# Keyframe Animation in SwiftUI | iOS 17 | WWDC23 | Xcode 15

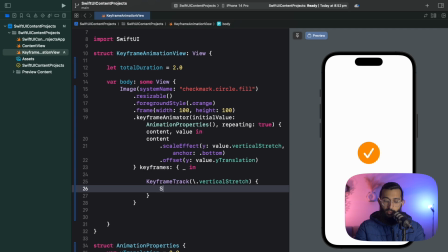So I'm going to go ahead and create my first keyframe, and it'll be a spring keyframe for the initial bounce. So I'll say spring keyframe. And it's going to go to around 0.6, so the first initial down bounce.
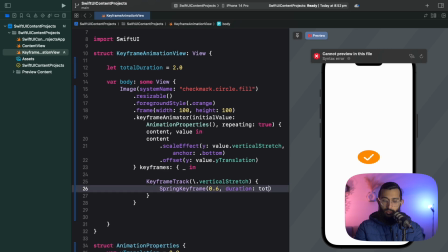And the duration of that is going to be, let's say, total duration multiplied by 0.15. And then I'm going to go ahead and copy this. I'll change this to be a cubic keyframe.
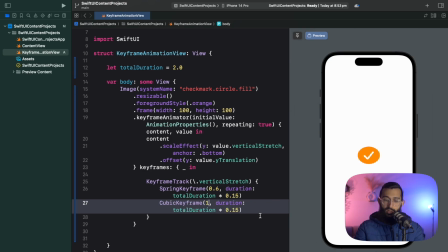And then this will bounce it back to its full height. And this will also be 0.15 of a second. So you can see it doing some bounce over there. I want another cubic keyframe. This time it's going to slowly start stretching up. This one will probably go for around 0.3 seconds.
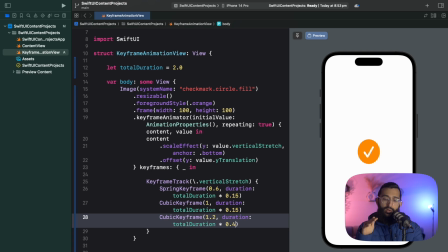Actually, I'll make it 0.4. So right now we have 0.15, 0.15, and 0.4. At the moment, it adds up to 0.7. What you want to do is try and make sure that your keyframe durations add up to one if you're using my strategy of a total duration. This way you'll make sure that your animation actually does go for the duration that you said. So we've got 0.3 seconds to play with here.
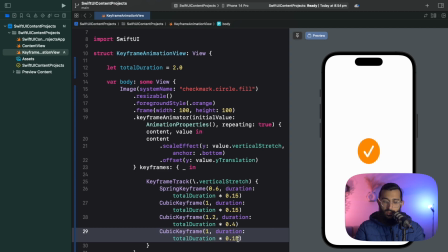I'm going to make another cubic animation and we'll say 0.15. And this time I'll bounce it to 0.1, a slow ease back. And then I'll end on a spring animation for the final bounce.
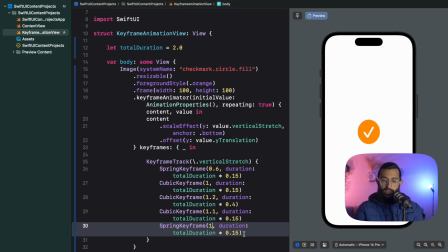And this will return it back to its full height again and take 0.15 seconds. So now you can see it's doing a bounce and it looks like it's in midair and then comes back and bounces again.
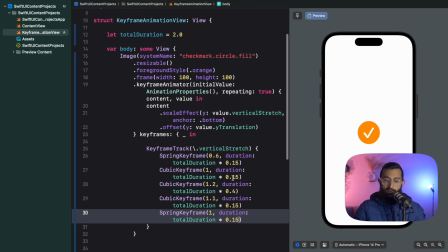And you can see it's doing that. Now we're really close and now we just need to animate its vertical translation.
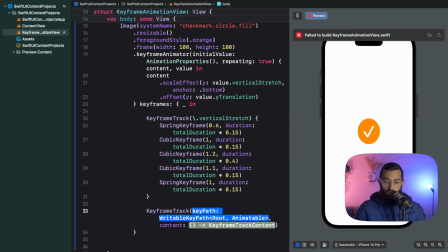So we'll go ahead and create another keyframe track. Again, the key path here will be Y translation this time. For the vertical translation, this one's a lot easier. We're just going to start at zero, then move up 100, stay for a bit for that little like peak period, and then drop back down.
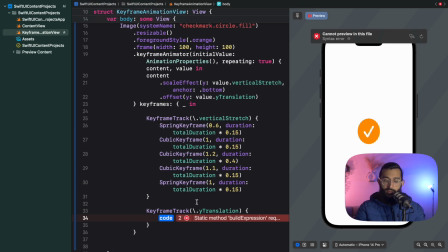I'm also going to have all of these as cubic keyframes. So I'm going to go ahead and just copy one from here. This is a cubic keyframe. It's going to start at zero and the duration will be about 0.1.
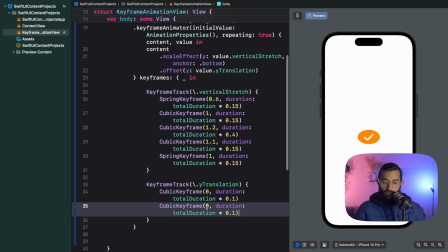Now we're going to skyrocket the animation up, so minus 100. So now there's a vertical translation and this will be 0.3. I'll have another one of those. Now it stays up there for 0.3.
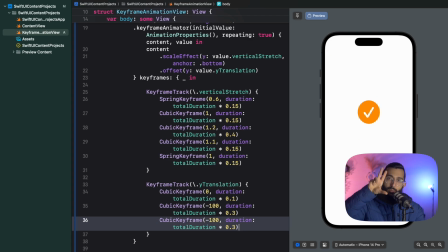And the reason I have another minus 100 keyframe is this is giving the ball some time to shrink back at that point so we can come back down, and then we end at zero, and obviously we need to fill in the remaining duration, which is 0.3.
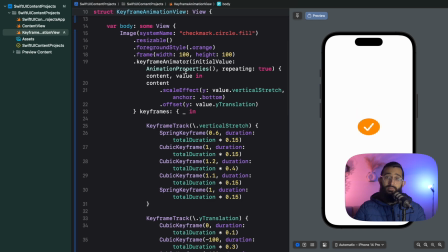and there you have it. You have an animation that looks like a bouncing ball. Really, if you wanted to play around with this, you could change this to be 5 seconds,
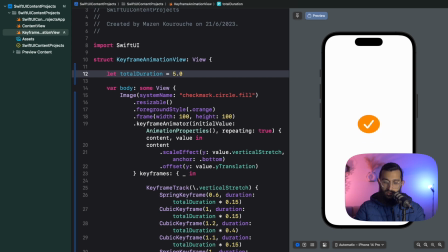and now it's a really heavy ball that just pushes up and then comes back down. And if you wanted it to be really fast, you could have 0.5 seconds and then you have a really fast bouncing ball. Now I'm really excited to see what you can build with keyframe animations because it's opened up a world outside of Lottie files and Lottie animations and a whole bunch of other animation frameworks that we've been using to achieve something similar to this. As you saw, it's like literally 30 lines of code and it's also super simple. But like you saw, you define your properties, use keyframe animator, define your tracks and the keyframes. And there you have it. I think what will really set you apart when it comes to keyframe animations is how much you play around with the animations and try and really get those animations nice and smooth and as realistic as possible. So I hope you enjoyed this video, and if you have any other requests, feel free to leave them in the comment section below, and I will catch you in the next one.
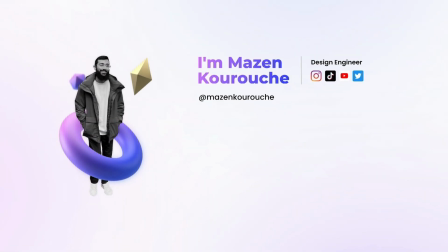Peace.
I don't care about your stories, I don't care about